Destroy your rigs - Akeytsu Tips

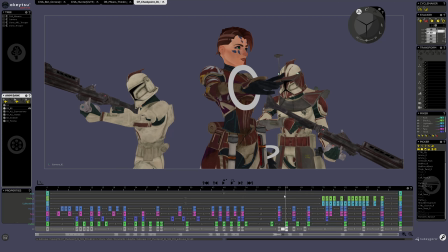749s
Okay, and then you have this little movement here where again the fingers are a bit stretched, a bit deformed, just to match the curve of the movement.
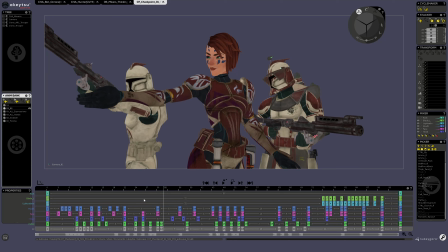761s
And it's not always about making curves and stuff like this. It's just about having clear trajectories for what you want to express. So here it's just a swing from one position to another.
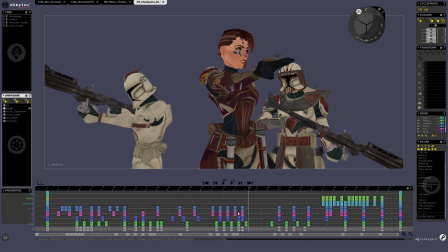773s
So it's better to have this little wave like this. It's satisfying to watch. But then when Maven will simply try to reach directly the next position, it's better to have a really straight movement.
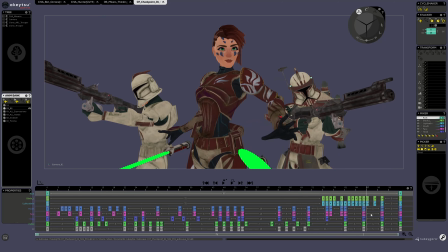792s
And then she fires up the lightsabers. And again, when she do this, you have this posing here, where Maven just gather energy. And just to make you feel this, I've really distorted the arms here.
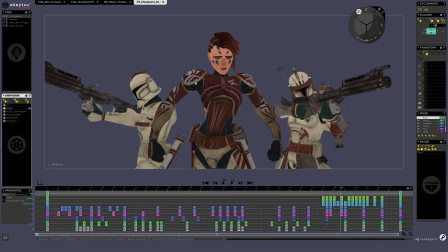812s
Okay, the shoulders are a bit offset. Usually they are not at this position. But this helps to just sell the accumulation of energy and tell you, okay, there will be a maybe an explosion,
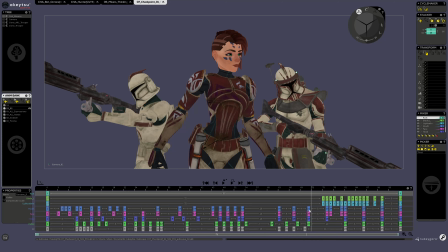830s
kind of an explosion just after this posing, and that's it.
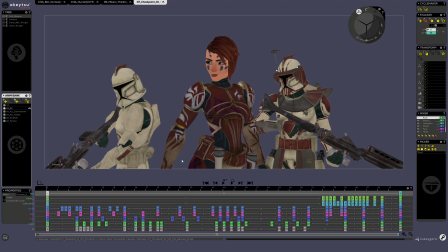842s
So yeah, to sum up, I would say that really don't hesitate to be harsh with your rigs, to destroy them,
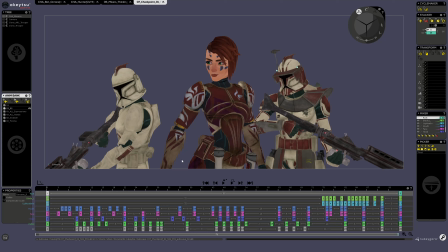858s
to bend them so they follow what you want to make as posing. It's not because, for example, Akeytsu makes you a specific arc with high gaze or reverse foot, for example, that you're forced to keep this arc.
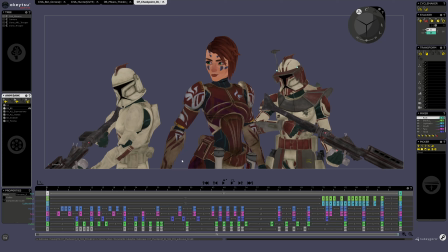879s
Nothing impedes you to take the bond yourself in FK mode. Like FK mode is just like you click on the character and you move the joints like you want. You rotate them, you do this. And actually it's probably better like so. But yeah,
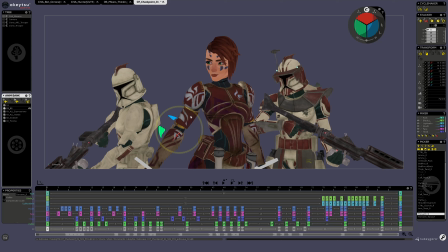900s
if you want to adjust your posing, do this, and don't be afraid to dislocate your wrist. It's one of the biggest secrets in animation, in 3D animation, I've learned in the 10th last years,
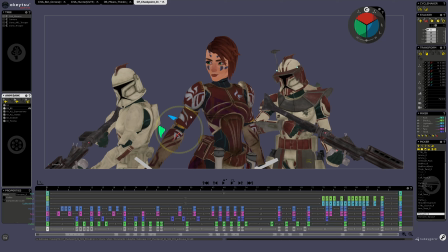920s
maybe more. So yeah, I'm not doing animation from this long, but I've got this advice like 5 years ago, and it really changed the way I see animation. Because before that, I was really afraid to
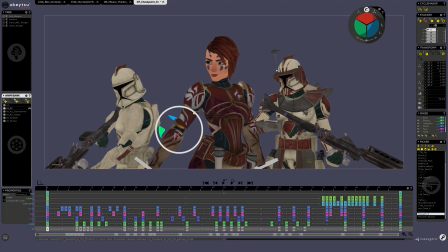939s
touch the way my joints were set up. Like it was forbidden to move a joint and stuff like this, and no, it's not. It's really not.
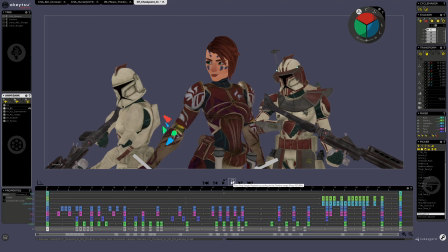952s
So I hope this will help you, and I don't know when I will make another tutorial.
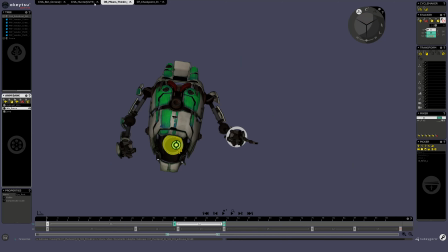961s
By the way, I want to tell you that all the rigs you see here are available on the stores you can see in the descriptions.
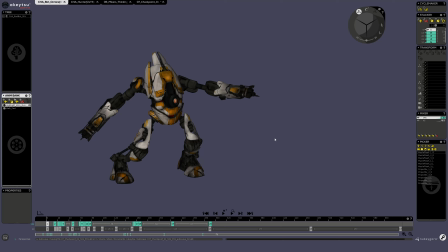976s
And last week I've made a specific variant for each of these rigs on ArtStation, which I've called Akeytsu Lover variant. This variant is really cheaper than buying the full asset.